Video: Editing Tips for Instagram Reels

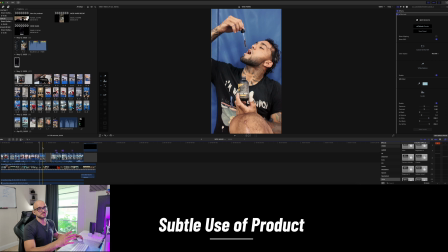And then he takes the liquid drop from Flow Pro Cerus, because remember, this is still a Cerus performance branding video.
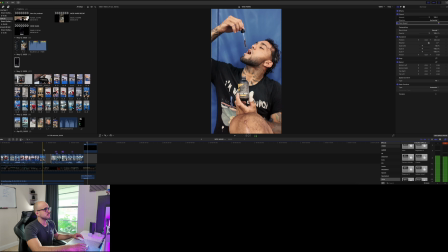We're just putting it to the athlete's lifestyle. And then he's taking the flow, he's coming back, right? The cardiovascular supplement. He's coming back to life.
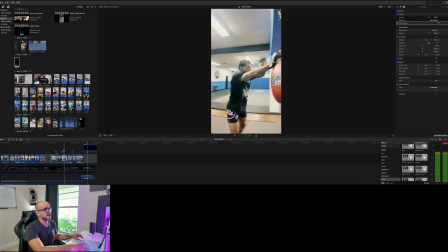Boom, and he just goes to town on the bags for some extra work because he can take that pace to the next level.
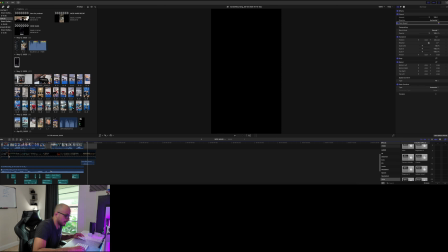Shots are there, sequence are there. Now we go into the sound effects.
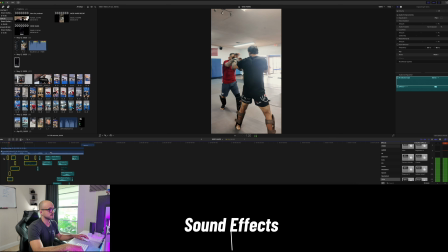This is without the sound effects in the beginning.
You face pain on this way, suffering, frustration.
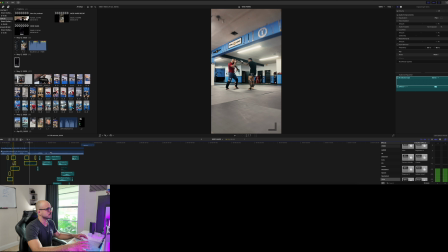You hear the slap on the mat, the kick a little bit, but then when I added the sound effects, check the difference.
Pain on this way, suffering, frustration, humiliation.
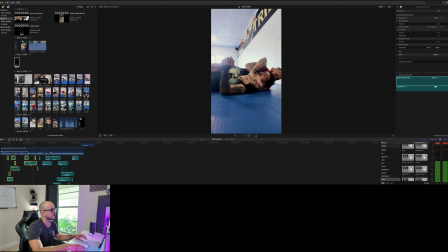The breathing, the punching bag, and I just time it
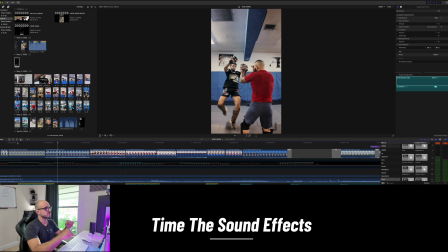suffering. with every strike that he does.
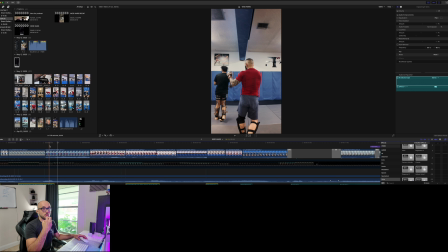So it just amplifies that moment a little bit more to capture that attention and hold attention span into what's happening in the video so they don't just scroll away.
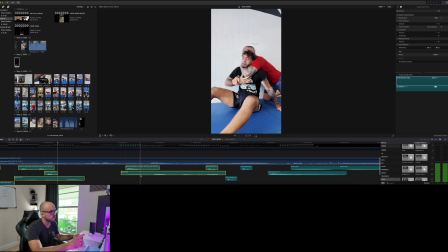Hear it? As he's getting choked. I match it to the image of him actually breathing. Try to do that with the sound effects that you have and space them out to continue to tell the story instead of just throwing it randomly and distorting the viewer.
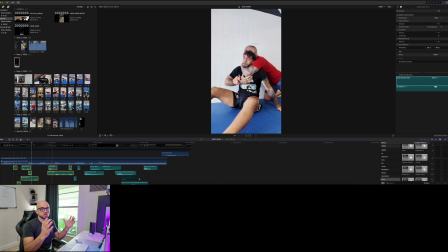The reels are a good opportunity for practice since they're shorter, anywhere from 20 to 30 seconds, so you get your reps in.
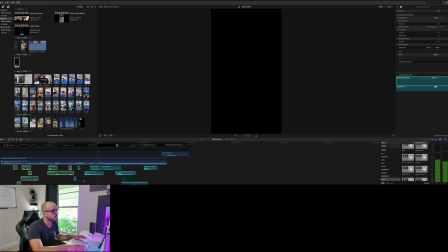You hear the drop?
Accept the pain.
Accept the pain, he breathes in.
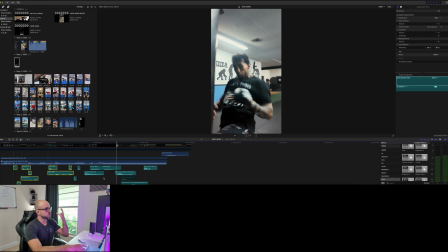Exhale. Zooms into his eyes, and then we have the whoosh.
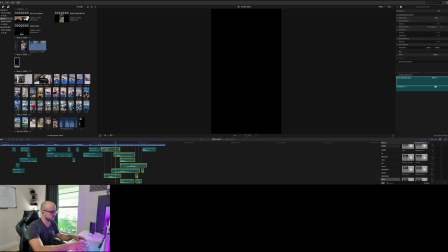Let's hear it without it.
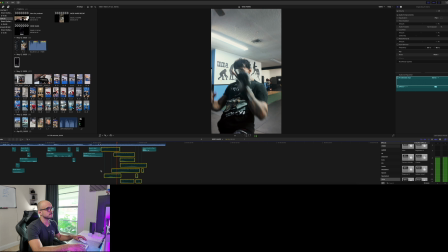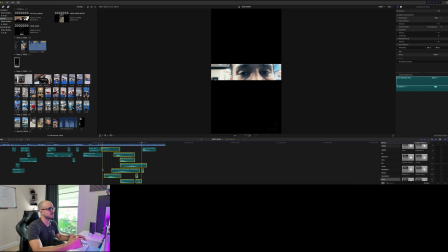Not bad. But then we add the breath, the whooshes, and the heavy punch bags with the chain sound effects. You'll hear it.
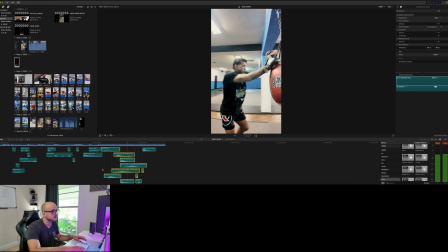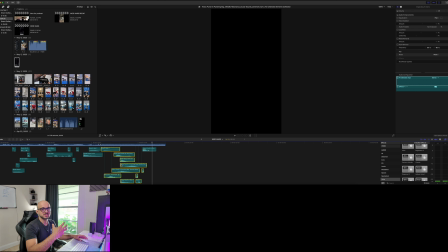The chain pulling, so it just adds that extra depth into the video when we're editing it. Sound effects are going to be a huge thing to amplify the video that you are working on. It takes it to that next level of immersion for the viewer. That's pretty much it.
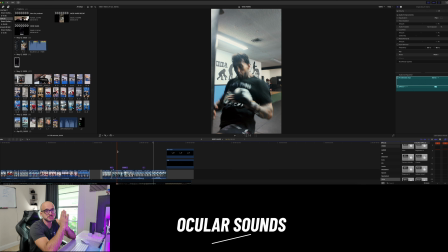The sound effects that I use, guys, is Ocular Sound, and it's a one-time purchase.
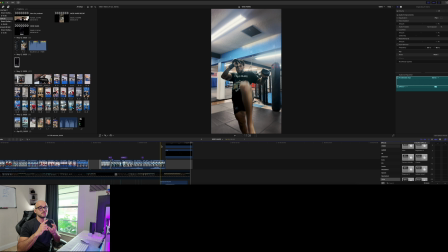I love that. Like I said, I screen record, throw it on the timeline, we find the juicy shots with substance, we story tell and story build. From there we add the sound effects to match what's happening in the video.
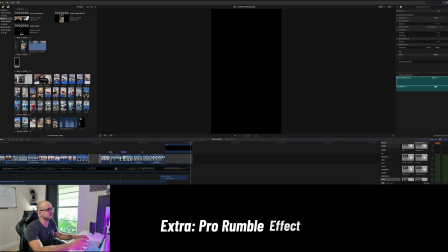Some small things that I do that I forgot to tell you is that I have this Pro Rumble on the frame, as you guys can see here.
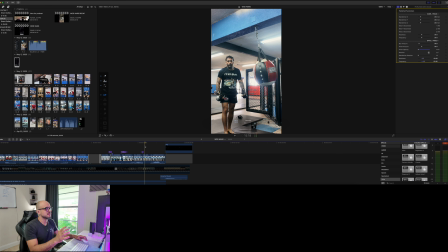It's just a minor shake that allows for a natural transition to happen. That one is called Pro Rumble, and I'll try to link that in the description as well. All right, team, and the last piece of value I want to give you is to capitalize on the trending sound for the algorithm to push your content that you just finished out into the algorithm.
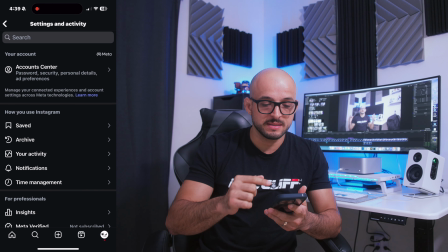So what you're gonna want to do is we're gonna go back to Instagram. We're gonna go to saved.
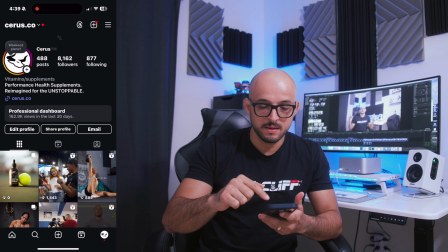So all you gotta do is home, hit the brand, hit the 3 lines at the top right.
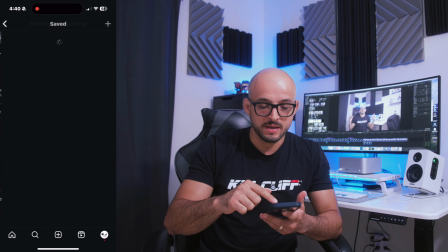You're gonna go to saved. You're gonna find the audio that you saved it under, right?
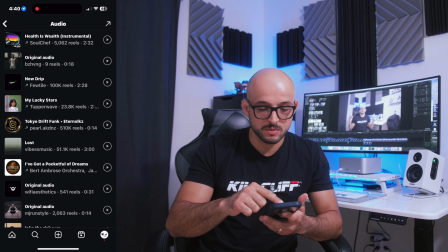So here it is, original audio.
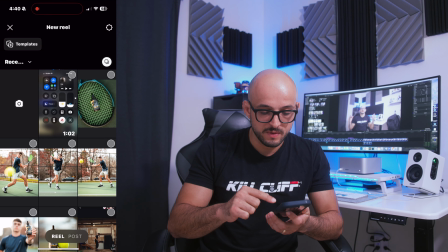You're gonna use the audio, find a video that you have finished and linked up.
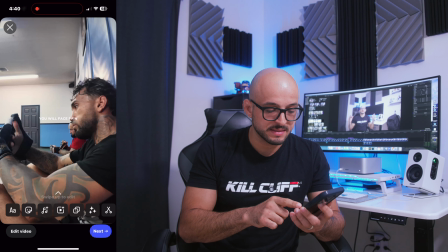And here's the important part right here, guys. I try to tell this to all my clients that I work with.
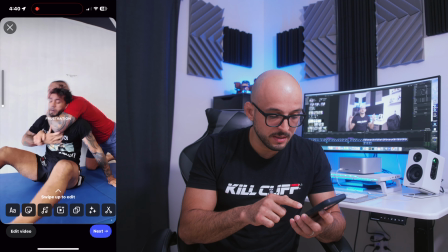You're gonna scroll to the volume button and you're gonna go to where it says original audio.
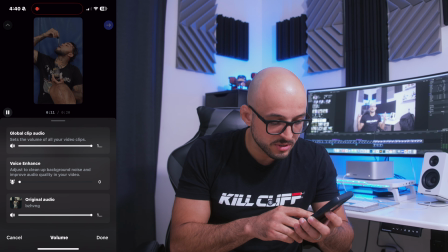You're gonna pull it down to 1%, not 0.
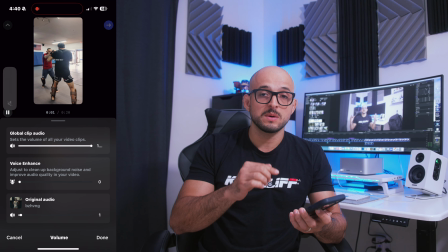Almost did it there. 1%. Because this is going to allow the algorithm to see that you're using that sound,
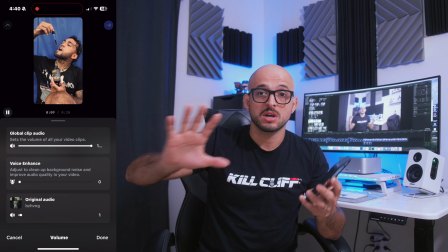and it's going to allow it to push the content out into the algorithm without it
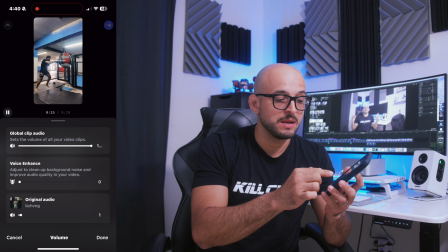affecting the sound effects that you added over where it says global clip audio.